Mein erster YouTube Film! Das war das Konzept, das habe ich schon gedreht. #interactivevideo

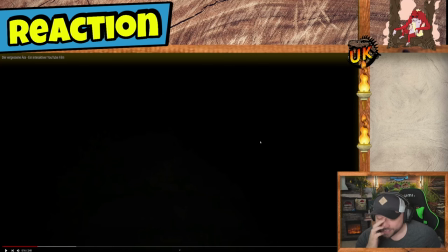(4:19)
Das Buch spielt nämlich nicht 2018. Ach so, genau, doch. Weil hier das Ganze beginnt. Hier fangen auf einmal Militär und Co. an, nachts um sich zu schießen. Und die Person, die ihr dann gleich als Zuschauer hier steuern könnt, also wo ihr entscheiden könnt, wie es weitergeht,
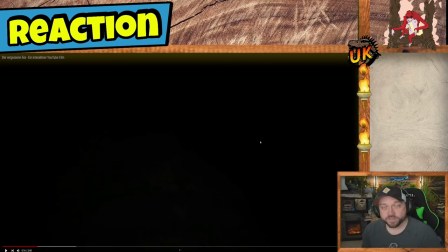(4:35)
die bekommt das einfach so mit und weiß noch überhaupt nicht, was eigentlich gerade abgeht genau, das war der Hintergrund gewesen und eigentlich sollte jetzt hier eine Voice-Over-Stimme kommen von mir oder von irgendjemandem und die Stimme sollte das so ein bisschen erklären dass da jetzt irgendwas auf der Welt gerade passiert und bla bla
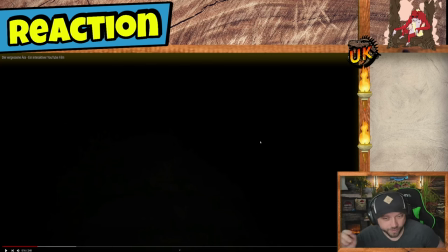(4:52)
ja, also, ja da kommt aber jetzt glaube ich nur die Musik ohne ein Voice-Over im Hintergrund, egal, lasst einfach mal auf euch wirken
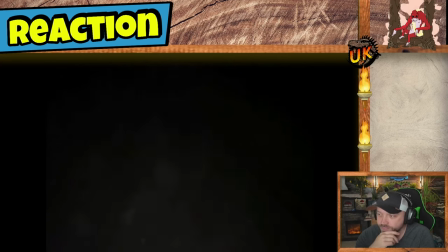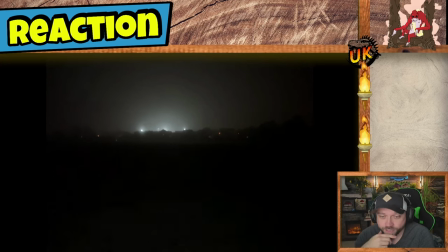(5:08)
das habe ich im Feld bei uns früher aufgenommen, in der alten Wohnung.
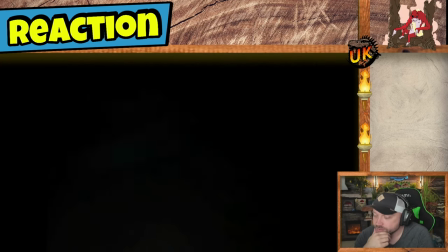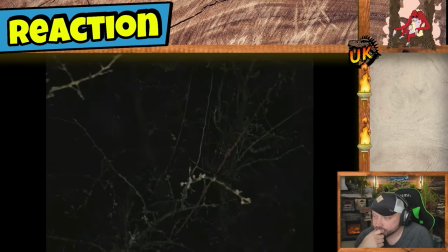Ja, da fehlen dann auch noch so ein paar Sounds im Hintergrund. Das sollte eigentlich jetzt zeigen, dass da ein Raptor durchs Gebüsch läuft.
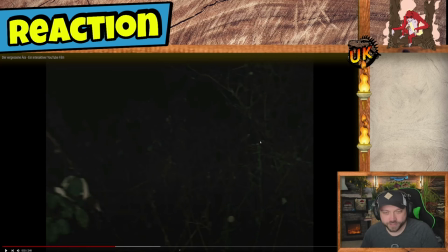(5:44)
Da hätte ich vielleicht noch irgendwie so am Gebüsch ein bisschen rascheln sollen, aber das Rascheln wollte ich im Nachhinein noch einfügen. Generell muss ich halt hier wirklich sagen, was mir hier aufgefallen ist, dass ich hier sehr krass mit Audio gespielt hatte bei der Produktion. Da ist sehr viel naja, an Geräuschen eben eingeführt worden.
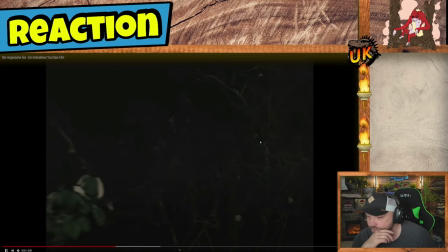(6:02)
Da muss noch wesentlich mehr rein. Sogar Polar bekommt hier eine Rolle in dem Kurzfilm.
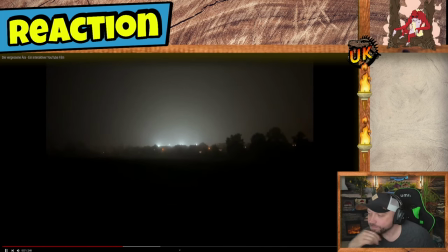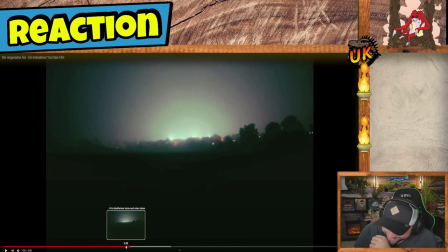(6:15)
Ey, das hier. Ich weiß, ich würde das am liebsten einfach durchlaufen sehen. Aber ich muss ganz kurz unterbrechen. Das hier.
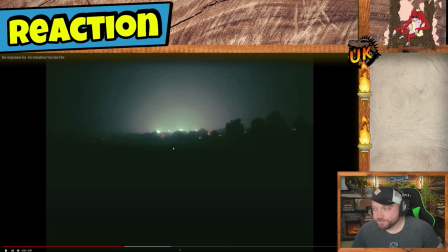(6:26)
Dieser Effekt, der war nicht beabsichtigt. Tatsächlich wollte ich einfach nur hier. Moment.
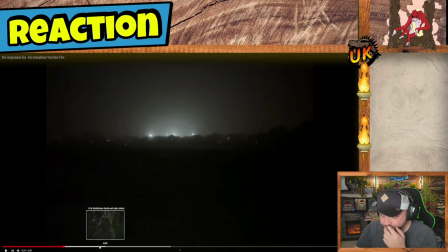(6:32)
Das hier war das erste Bild, was wir eben gerade gesehen haben. Und dann wollte ich eigentlich hier.
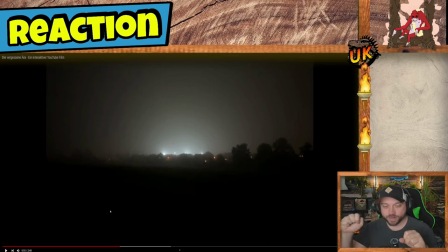(6:39)
wollte ich mit Lichteffekten einfügen, dass du halt überall so diese Schüsse so aufleuchten siehst. Und zwar da vorne, wo es so dunkel ist, also hier. Und ich habe das aber nicht hinbekommen. Dann habe ich so lange mit dem Licht rumgespielt, dass dann einfach irgendwann dieser Effekt rausgekommen ist.
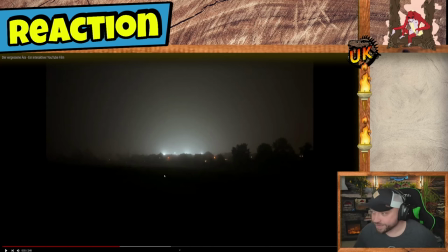(6:54)
Dann dachte ich mir halt, naja gut, machst halt einfach eine Bomben-Explosion da draus. Das werde ich nie wieder so hinkriegen. Ich weiß nicht, wie ich das gemacht habe.
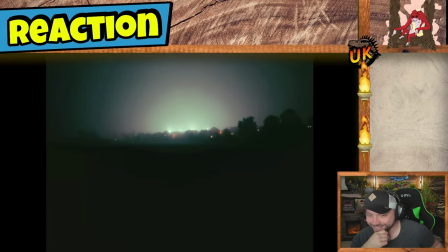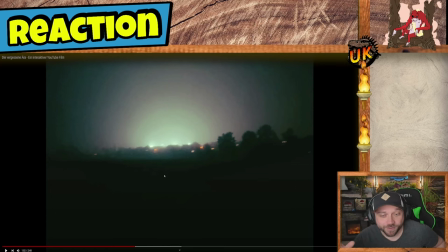(7:09)
Jetzt die Entstehung von Godzilla, ey.
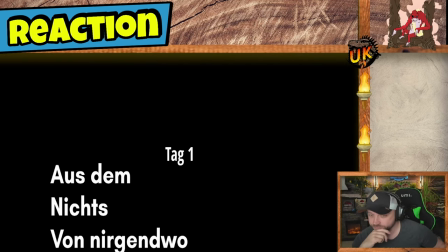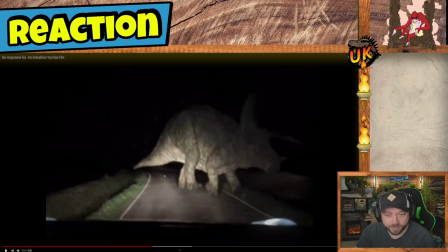(7:20)
Und ich muss hier ab und zu unterbrechen, auch gerade wegen Urheberrecht, weil das ist jetzt übrigens auch Musik, die ich nicht hätte benutzen dürfen. Das hier auch. Dieser Shot passt halt, finde ich, schon sehr gut zu diesem Nachtszenario, was wir jetzt hier gerade gesehen haben.
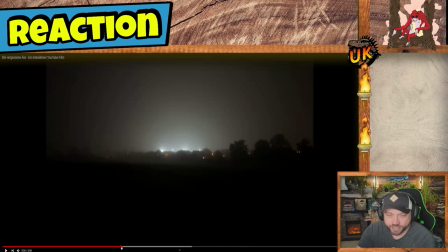(7:35)
Der Übergang fällt jetzt hier auf, weil hier das Bild logischerweise eben nicht so scharf ist, wie jetzt das Bild hier, was hier aus einem Film ist.
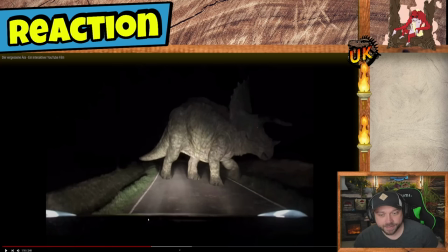(7:44)
Das ist dann ein Riesenunterschied. Und da wollte ich aber einfach nur dann damit quasi zeigen, dass Dinosaurier jetzt überall auf der Welt rumlaufen, beziehungsweise an dem Ort jetzt hier erstmal.
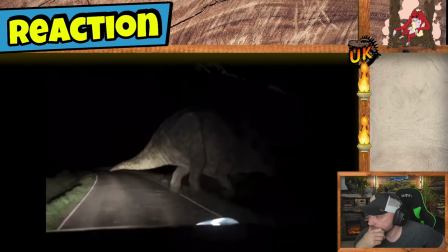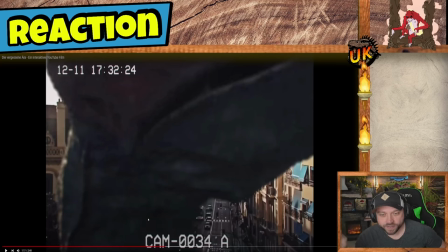(8:00)
Gut, eben noch die ganzen Dino-Tracker-Sachen sind jetzt hier noch mit drin, die werde ich dann, wenn das Projekt wirklich dann rauskommt, werde ich das auch ersetzen.